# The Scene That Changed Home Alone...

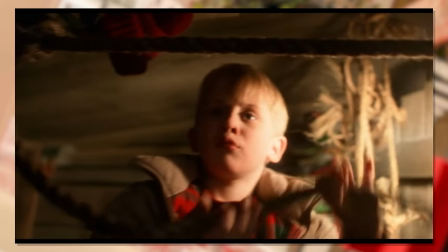Light illuminates him clearly against the dark exterior, and establishing a direct link between the two buildings.
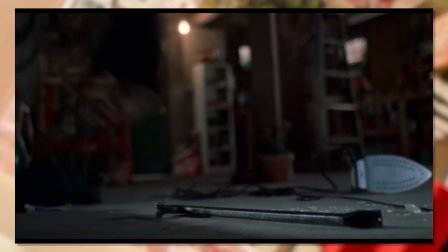Nice. It's not all weapons that are being prepped in this montage.
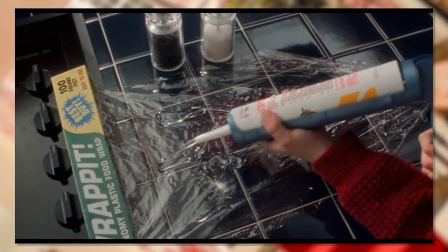Here's some non-contextual glue, and again, it's nice to see just ordinary props used elsewhere as well.
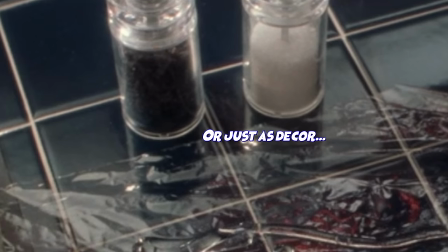Like how the salt and pepper are acting as paperweights for the plastic food wrap we're glowing to. This later is used for when Harry walks through a door, and to feather him up.
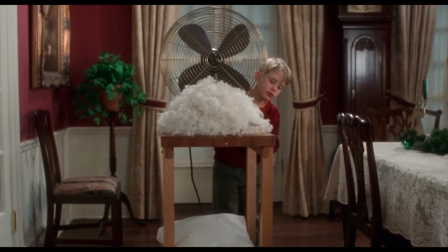Speaking of... Here's the feather fan!
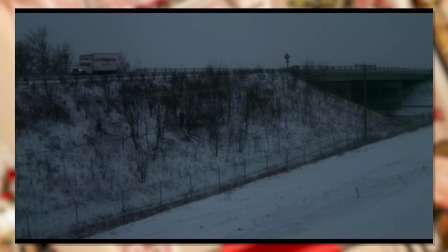Probably not needing much more clues to assume where this is going. It's literally like something out of a cartoon.
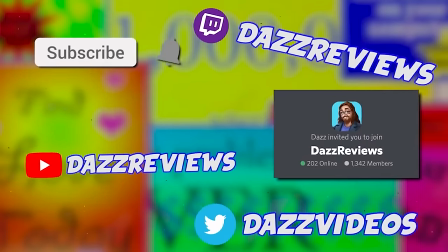And since you're halfway in, consider subscribing! Or become a member if you'd like some early access perk.
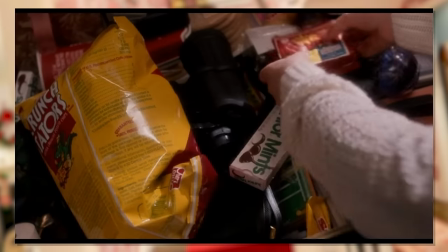It's optional, and cheap, and our current members have the next video already! And in keeping it Christmassy, since we've mostly just used general utilities up to this point.
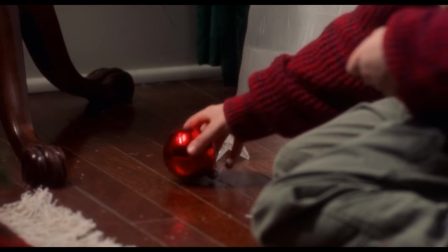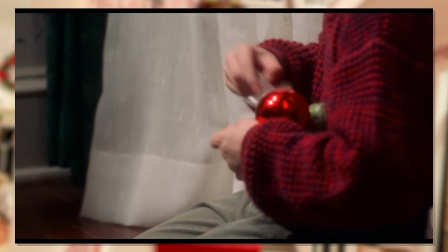We've got everyone's favourite crunchy carpet hazard.
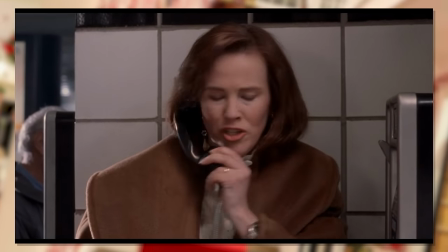Bit of an odd placement for them, until you realise this is exactly where Kevin spotted Harry last time when putting up the baubles in the first place.
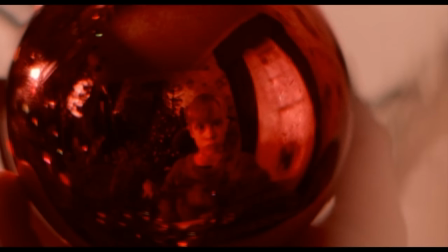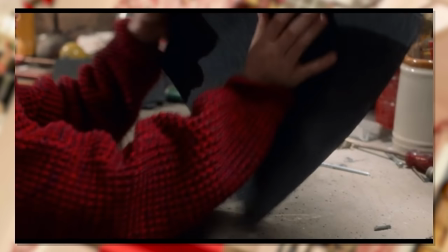And here's the start of one of the most iconic attacks, the swinging paint can.
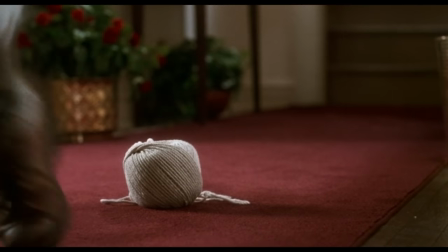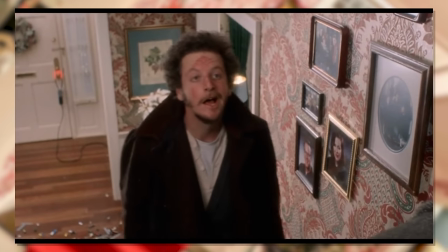Almost unrecognisable without the pendulum movements. And a lingering on that shot for more of the tarantula, in case you forgot.
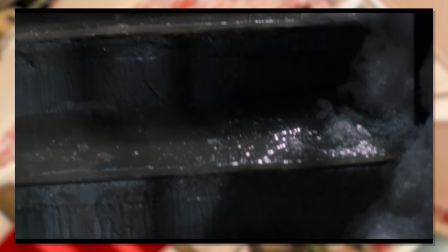And so that concludes our montage of preparations.
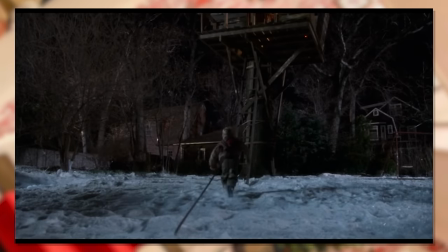Funnily enough, the film likes to blur the line for a bit of humour as we return to the slice of life with a simple shot of a room Christmified with lights and a microwave.
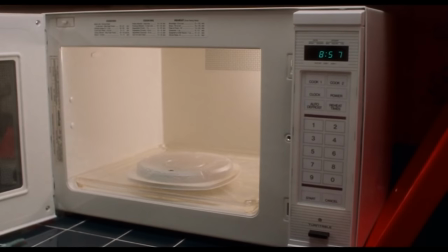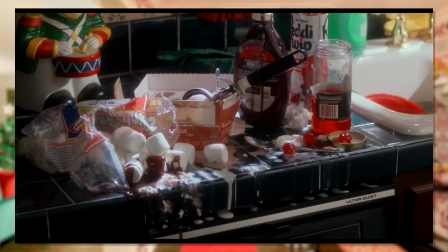Perfect for heating up some other trap, but no. It's just dinner. A kid needs to eat.
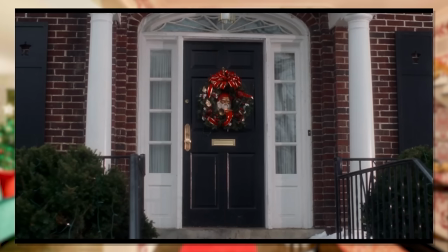And seeing him grab the hot plate with two oven mitts used incorrectly is again just that perfect little extra taste of flavour to showcase how he's still a kid,
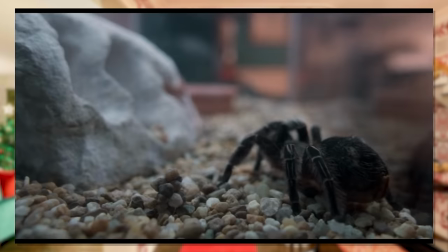and doesn't know how to handle everything himself perfectly. He's just an engineer at heart who'll tackle it in his own way.
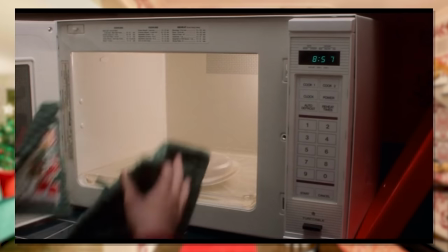It's such a simple gesture on the director's part, but it is so, so endearing to colouring your character correctly.
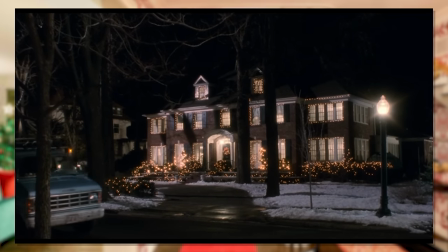And thus, as the robbers come driving into place and they discuss their plan of action.
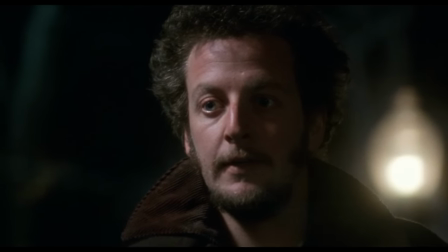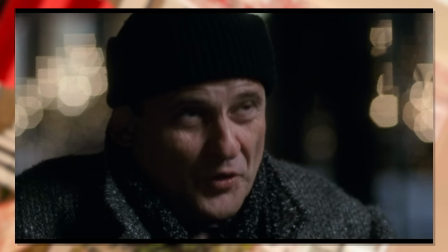Ugh, even this moment alone adds so much to the whole sequence as it's setting up for
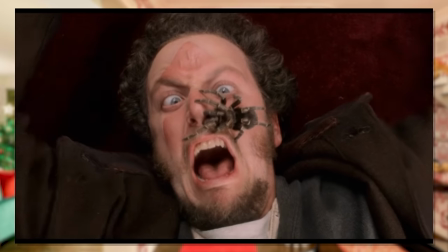the satisfying turnaround by having these villains so clearly underestimating Kevin.
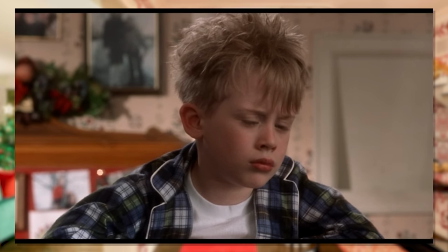Kevin may make one of the best versions of Kevin we've ever seen,
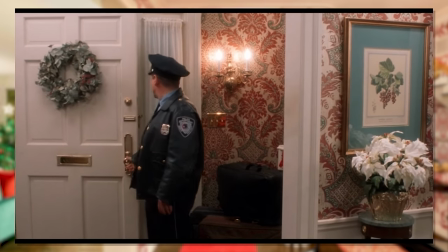but these villains as well do so much of the heavy lifting to really sell their ultimate downfall.
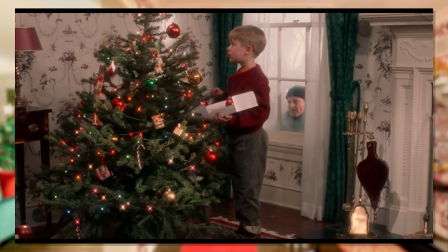We're now perfectly set up for the bandits who underestimate this kid, and a mansion full of goofy entrapments.
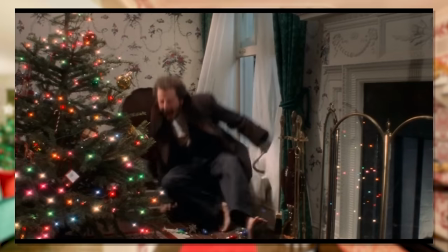We equally have a good chunk of context to guess what's coming next, as well as still being in the dark since many traps weren't shown at all.
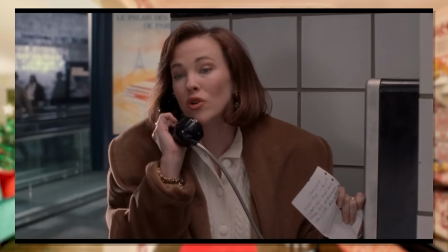But for one final kicker, we come back to Kevin just trying to enjoy a Christmas dinner,
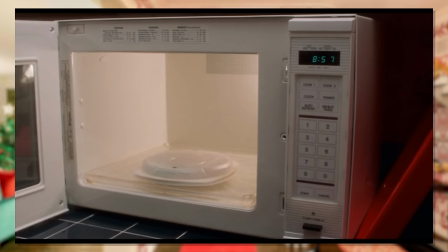as that is the true spirit of the season, even if he doesn't have his family to share it with this time.
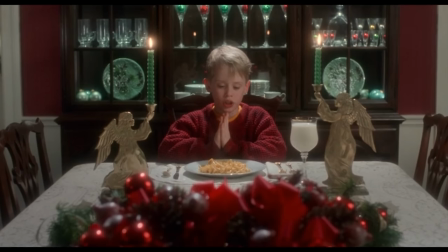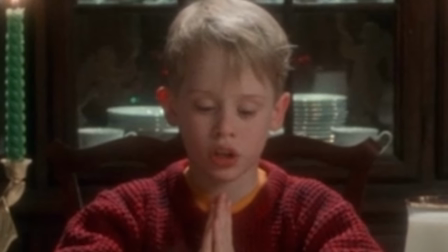He's a little confused, but he's got the spirit.
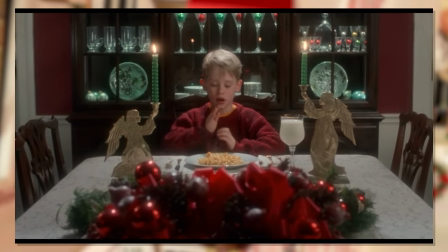And once again, it's shot as a simple slow take with the camera slowly zooming in as Macaulay Tolkien tries to deliver this lengthy, complex line.
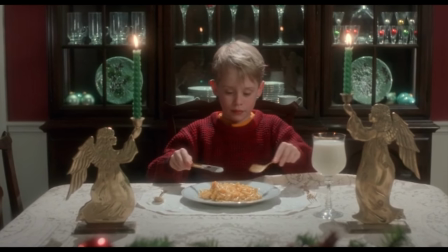Until...
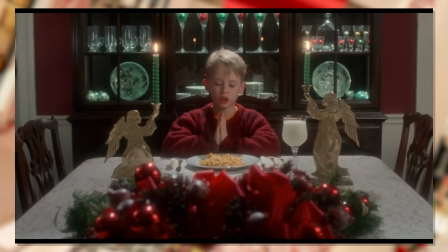It is time. Interrupting even his makeshift Christmas, how symbolic.
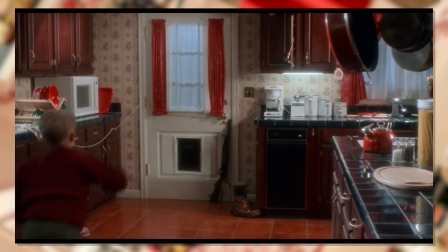But no time to be Macaulay's Tolkien, so he blows out the candles, runs to the door, and gives us one final word before the big act.
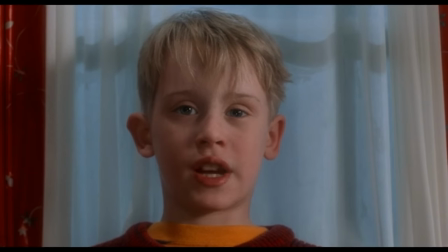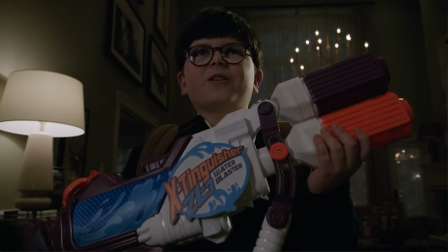Not some big overconfident stance this time, but one of real courage,
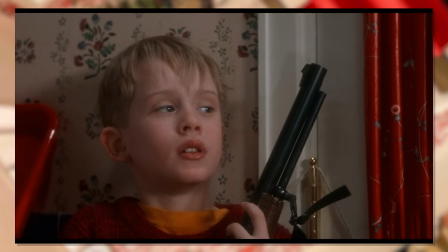as he's probably saying this because he IS scared in the back of his mind, but has the tenacity to power through.
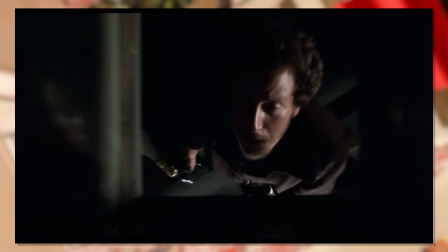And from there, the robbers are succinctly tripped, burned, glued, smashed, scared, swung and twonged over the next 14 minutes.